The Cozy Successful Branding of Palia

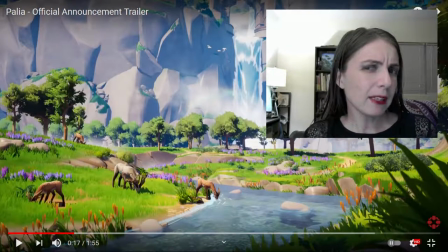[4:10]
They've said they're going to have optional combat. As long as it's optional, I guess. The logo doesn't convey it though. The logo conveys a peaceful farming style game.
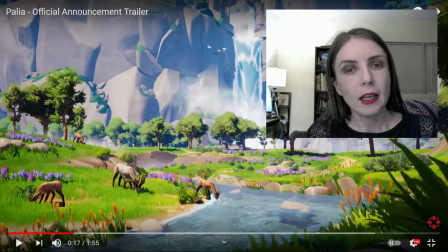[4:23]
Nice and calm. When you Google Palea, no one else has used it, so you're going to get this game. Now, what is high fantasy versus epic fantasy, and aren't they one and the same? Yes and no.
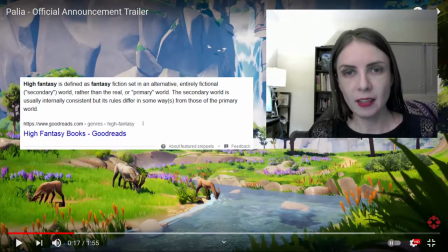[4:40]
Palea counts as high fantasy because it's set in a secondary world.
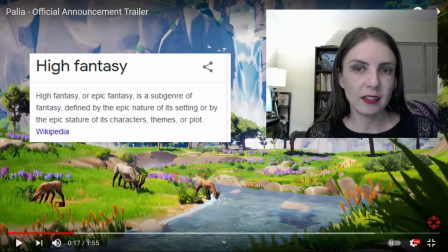[4:45]
Now, the original definition of epic fantasy is something that's grand in scope, be it the plot or the characters.
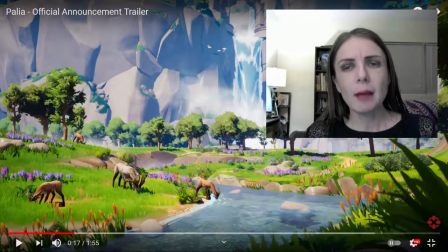[4:52]
However, in the gameplay and movie landscape, epic fantasy is now one very specific thing. Lord of the Rings and all the knockoffs, Dungeons and Dragons, World of Warcraft. It's a secondary world set in a fantasy Western Europe with the corresponding time architecture
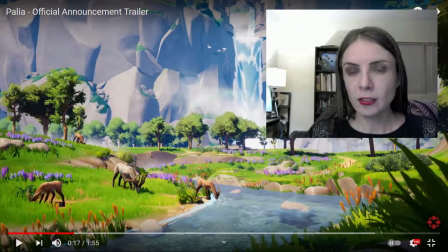[5:09]
and look ranging at the latest the two-door era with mud daub and timber housing. Epic fantasy has very specific character classes and races. It is something the West is having a very hard time letting go of, especially in the MMO genre.
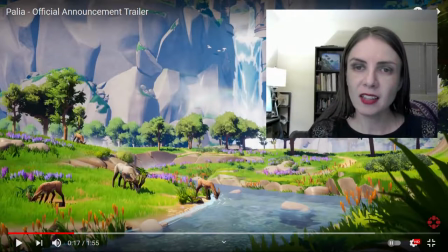[5:27]
Paleo is not epic fantasy. It's high fantasy, but visually it is an epic fantasy.
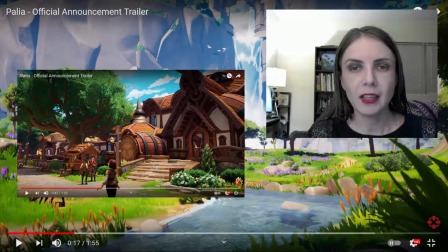[5:33]
What it is, is cozy modern fantasy, and that's why it took me a second to wrap my head around it because, oh my god, we are not used to cozy and modern and fantasy all together in one branding demo. And if you're going, Ginny, I watched the trailer and they have timber framing with stucco rolls.
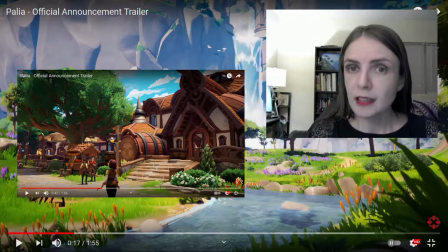[5:51]
You're right, they do! It's the execution that makes all the difference.
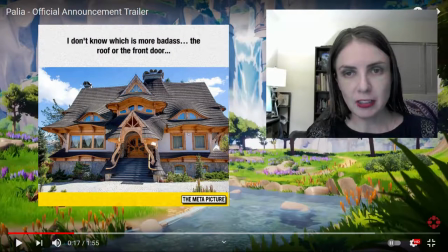[5:56]
Okay, I have this image from Metapicture that I had to Google, reverse search to find it,
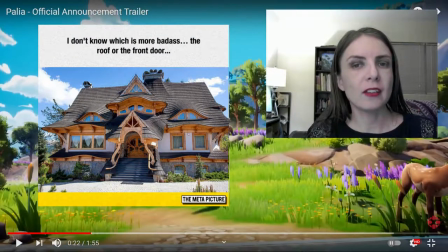[6:01]
and it's of a very specific house in the city of Zakopane in South Poland. Zakopane is known for its timber housing and escape flow, and this particular house is a modern rendition of the Zakopane timber house style.
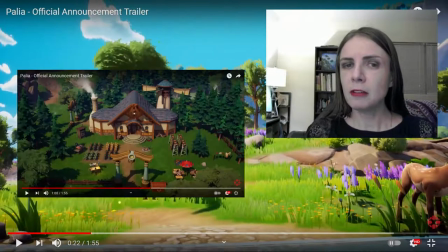[6:18]
AKA it looks like someone made a human-sized house for a hobbit. This modern Zacropane house is what the houses and buildings in Palea remind me of. Did they see this picture and go, let's make our housing this way? I have no idea. I just have way too many pictures on my hard drive.
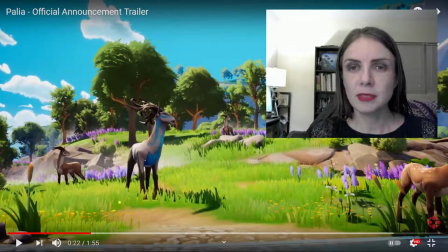[6:33]
Because this is a community sim MMO, which means more gardening and mining and timber guarding and fishing type of thing, the target market is a lot different than your usual 18 to 24 year old male demographic.
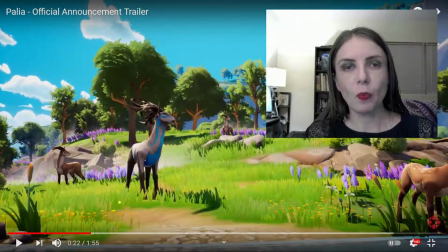[6:46]
They are going for a far more casual game-style player, one who loves customization and story and isn't really in the game for the combat. I'm not going to 100% say this is women, but this is also women, because there are men who play Animal Crossing and Stardew Valley too and enjoy those types of games.
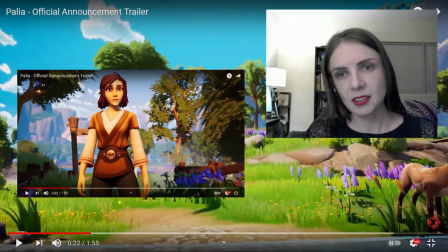[7:05]
When it comes to grabbing the female demographic, which is kind of telling they decided to use a woman player character to introduce the game,
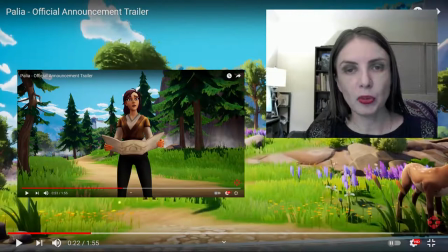[7:12]
there is a certain style of graphics that appeal to them more than others. Or rather, there is a certain shape.
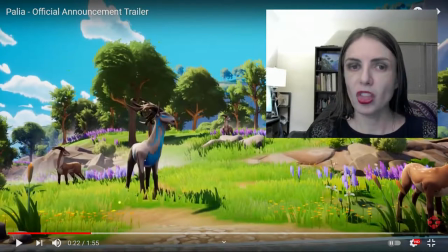[7:19]
The circle. Look at any product made for women, or something that's trying to be more gender neutral like the Mini Cooper, you're going to notice a lot of curves. The cars of the 1930s were more gender neutral than cars of today, for instance, with their big round reel wells.
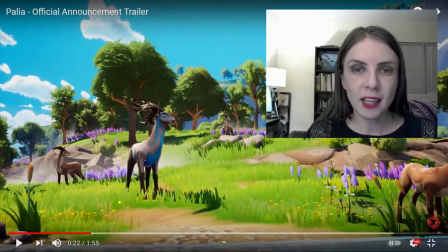[7:37]
In games that are primarily fantasy games, like this Evermerge game from Big Fish.
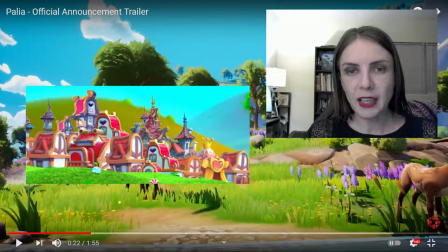[7:42]
They have a tendency to go for the bright, very candy colors, often pink or purple, if they want girls. And they round out the roofs of the buildings. Round things are considered softer and more approachable.
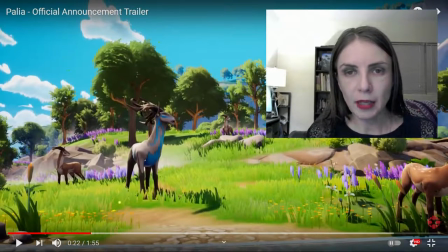[7:57]
And at the same time, notice Paley's color palette isn't pastels their primary colors.
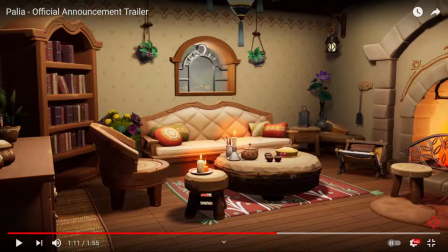[8:03]
They are using tones and shades and tints instead. They are not going for a younger, almost child-like demographic.
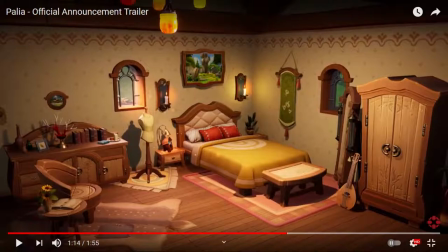[8:11]
They want an older demo who appreciates a more sophisticated color scheme.